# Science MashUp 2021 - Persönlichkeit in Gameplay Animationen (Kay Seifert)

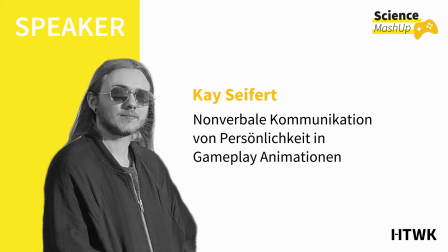[0:00]
Ja, hallo, hallo zusammen und herzlich willkommen. Ich bin Kay Seifert, ich bin Bachelor Absolvent der University of Europe for Applied Sciences. Dort habe ich Game Design studiert und im Bachelor habe ich mich damit beschäftigt, wie man die Persönlichkeit von Figuren in Gameplay-Animationen kommunizieren kann. Und genau das ist auch unser heutiges Thema.
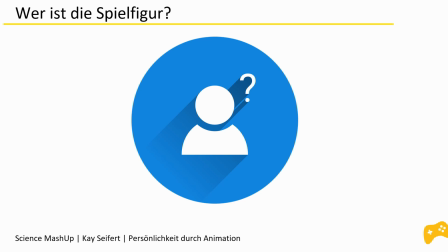[0:19]
Bevor ich mich aber den Animationen selbst widme, möchte ich erstmal die Frage in den Raum stellen, wer sind denn die Spielfiguren, die animiert werden?
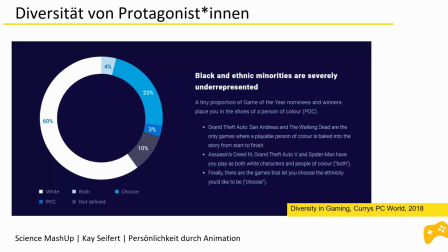[0:26]
Wer sind die Protagonistinnen in Videospielen? Games stehen ja oft in Kritik bezüglich der mangelnden Diversität und Repräsentation der Hauptfiguren. Viele davon seien alle ein sehr ähnlicher Typ, nämlich männlich, weiß, einigermaßen jung, oft mit Militärhintergrund.
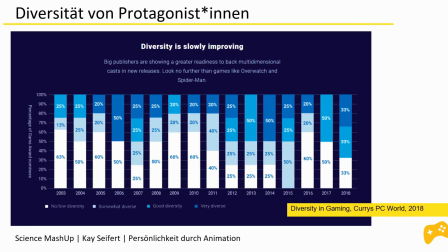[0:41]
Und wenn man sich die Zahlen mal so anschaut, hier zum Beispiel werden die Game of the Year Award nominierten verglichen, dann ist das auch tatsächlich der Fall.
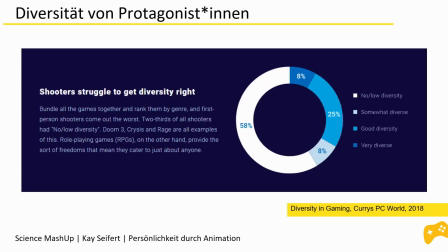[0:50]
Auch genreabhängig lassen sich hier Unterschiede feststellen. Während RPGs häufig gut abschneiden bezüglich multidimensionaler Charaktere, stehen Shooter meistens eher schlechter.
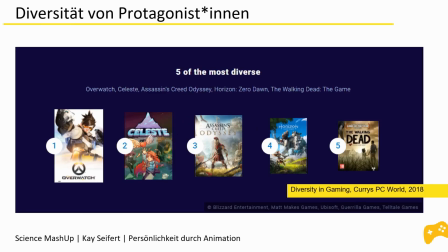[1:00]
Es gibt aber auch viele sehr erfolgreiche Spiele, die Diversität gelungen umsetzen. Hier auf dem ersten Platz zum Beispiel ist sogar ein Shooter mit vielen unterschiedlichen Charakteren, also bleiben wir direkt dabei und reden über die Animationen von Overwatch.
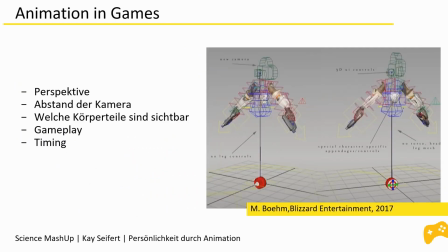[1:15]
Für Games zu animieren bringt einige Besonderheiten, aber auch Einschränkungen mit sich. Vor allem die Kamera ist dabei wichtig. Aus welchen möglichen Perspektiven kann die Animation gesehen werden? Was sieht man überhaupt? Welche Körperteile sind sichtbar? Wie weit ist die Entfernung der Figur zur Kamera. In der Regel steht auch das Gameplay im Vordergrund.
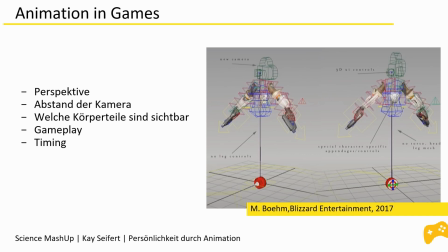[1:32]
Das bedeutet, dass die Animation es nicht negativ beeinflussen darf. Deshalb haben Animatoren und Animatorinnen oft auch sehr strikte Vorgaben, wie lange zum Beispiel ein Sprung dauern darf oder dauern muss. Overwatch ist ein First-Person-Shooter. Das heißt, wir wissen, dass Spieler und Spielerinnen die Animation immer aus derselben Perspektive sehen werden.
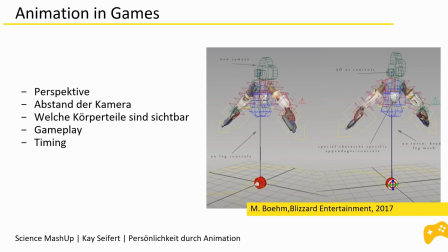[1:51]
Meist sieht man dabei auch nur die Hände, vielleicht einen Teil der Arme und in der Regel, da es ein Shooter ist, auch eine Waffe.
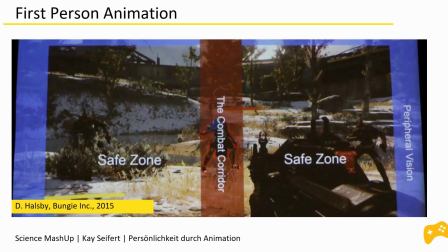[1:57]
Und das Ganze von sehr, sehr nah. Hier ein weiteres Beispiel, das beachtet werden sollte. Der mittige Bereich ist hier markiert, der sogenannte Combat Corridor. In diesem Bereich passieren viele für das Spiel wichtige Dinge, deswegen sollte vermieden werden, diesen mit Animation zu verdecken,
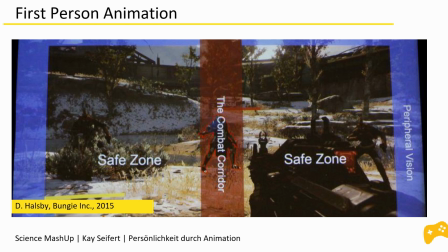[2:14]
damit Spieler und Spielerinnen sehen können, wenn ein Gegner direkt vor ihnen steht oder auf sie zukommt.
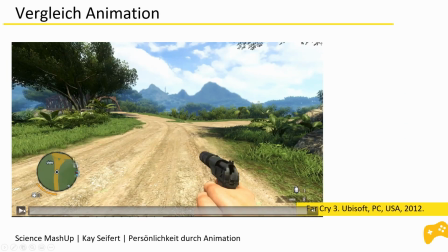[2:20]
Gameplay-Animationen erfüllen außerdem eine wichtige funktionale Rolle. Sie sollten kommunizieren, was Spieler und Spielerinnen gerade tun.
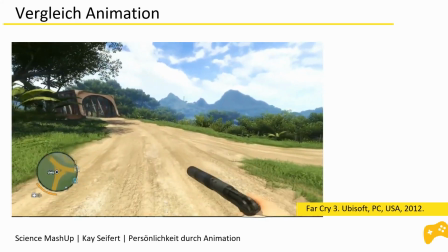[2:28]
So, jetzt gerade laufe ich, jetzt sprinte ich, offenbar kann ich nicht schießen, jetzt ziele ich und jetzt schieße ich.
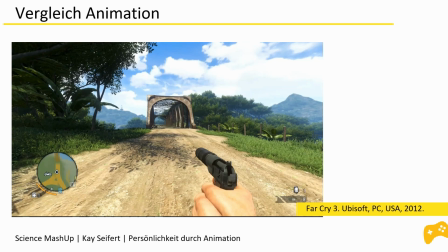[2:37]
Es muss sehr eindeutig gemacht werden, was gerade passiert und was Spieler und Spielerinnen gerade tun können und was nicht.
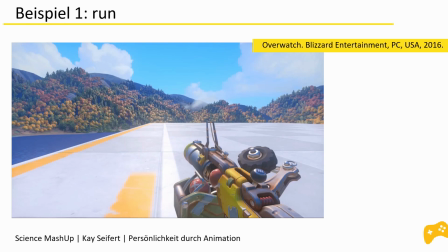[2:44]
Hier ein paar Beispiele, was Animationen darüber hinaus auch noch über eine Figur aussagen können. Hier zum Beispiel haben wir die Laufanimation von Junkrat. Junkrat ist ein sehr chaotischer und aufbrausender Charakter und ist begeistert von Explosionen.
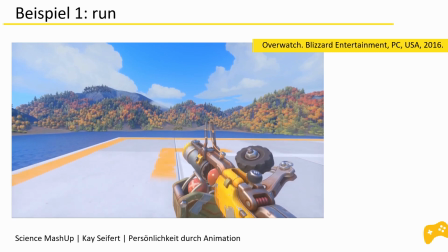[2:58]
Man erkennt, dass er deutlich rumpelt, da er eine Beinprothese hat. Man kann sich denken, woher ein Sprengstoffexperte diese wohl haben könnte.
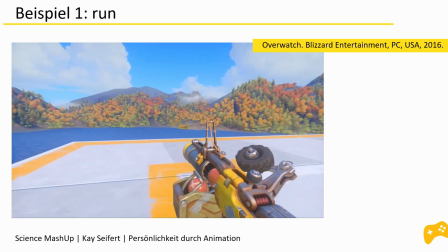[3:05]
Er läuft sehr ungleichmäßig und unruhig und dies trifft auch auf seine Waffe zu.
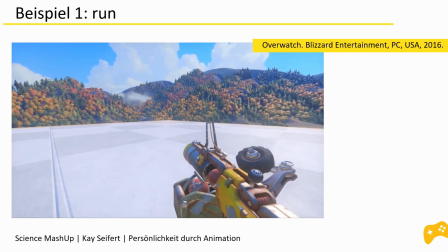[3:09]
Es gibt viele Einzelteile, die lose durch die Gegend wackeln und man fragt sich beinahe, wie sie noch zusammenhalten kann.
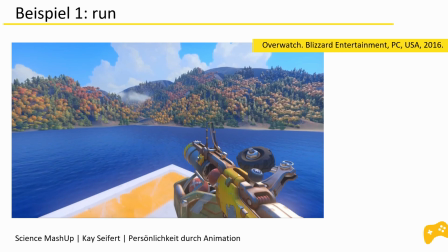[3:15]
Dies passt natürlich sehr gut zu Junkrats aufbrausender und unberechenbarer Natur.
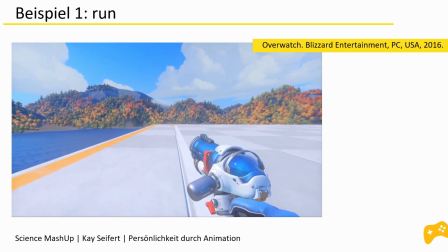[3:21]
Ein Kontrast dazu bildet May. Sie ist eine Wissenschaftlerin, hat einen sehr positiven Charakter, aber sie ist auch etwas unsicher.
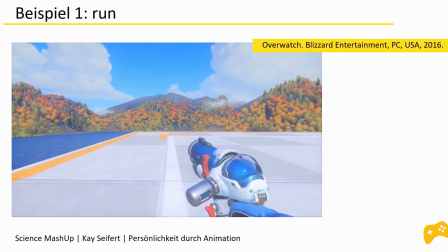[3:29]
Ihre Waffe wankt sehr stark bei ihrer Laufanimation, sie ist nämlich keine geübte Schützin, deshalb hält sie ihre Waffe nicht besonders stabil.
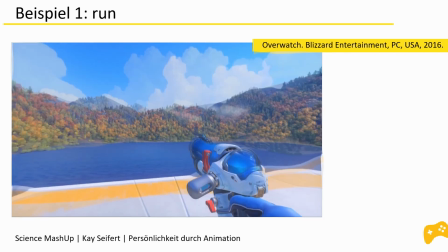[3:37]
Außerdem sieht man, dass die Kamerabewegungen recht schnell sind. Dies deutet darauf hin, dass sie viele kleine Schritte macht.
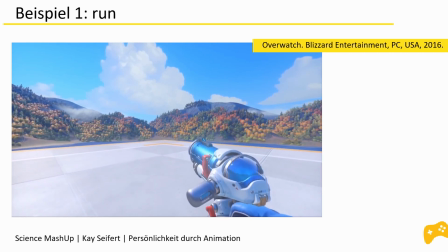[3:44]
Und das wiederum lässt darauf schließen, dass sie nicht besonders sportlich ist. Ähnlich wie Junkrat hat sie eine selbstgebaute Waffe.
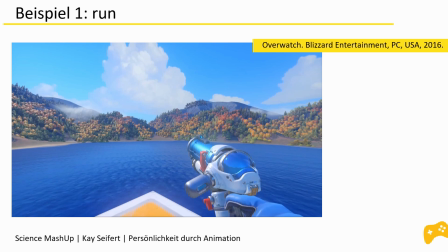[3:51]
Allerdings hat diese keine beweglichen Einzelteile und besteht nicht vor allem aus Schrott, da sie als Wissenschaftlerin natürlich eine komplett andere Kompetenz hat als Junkrat.
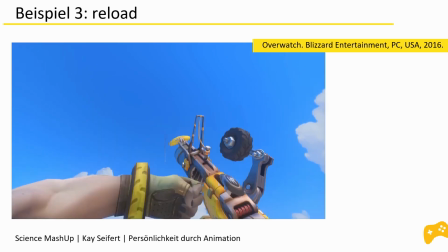[4:02]
Auch die Nachladeanimationen sind besonders interessant. Hier haben wir Junkrat, der eindeutig nicht gut mit seiner Waffe umgeht.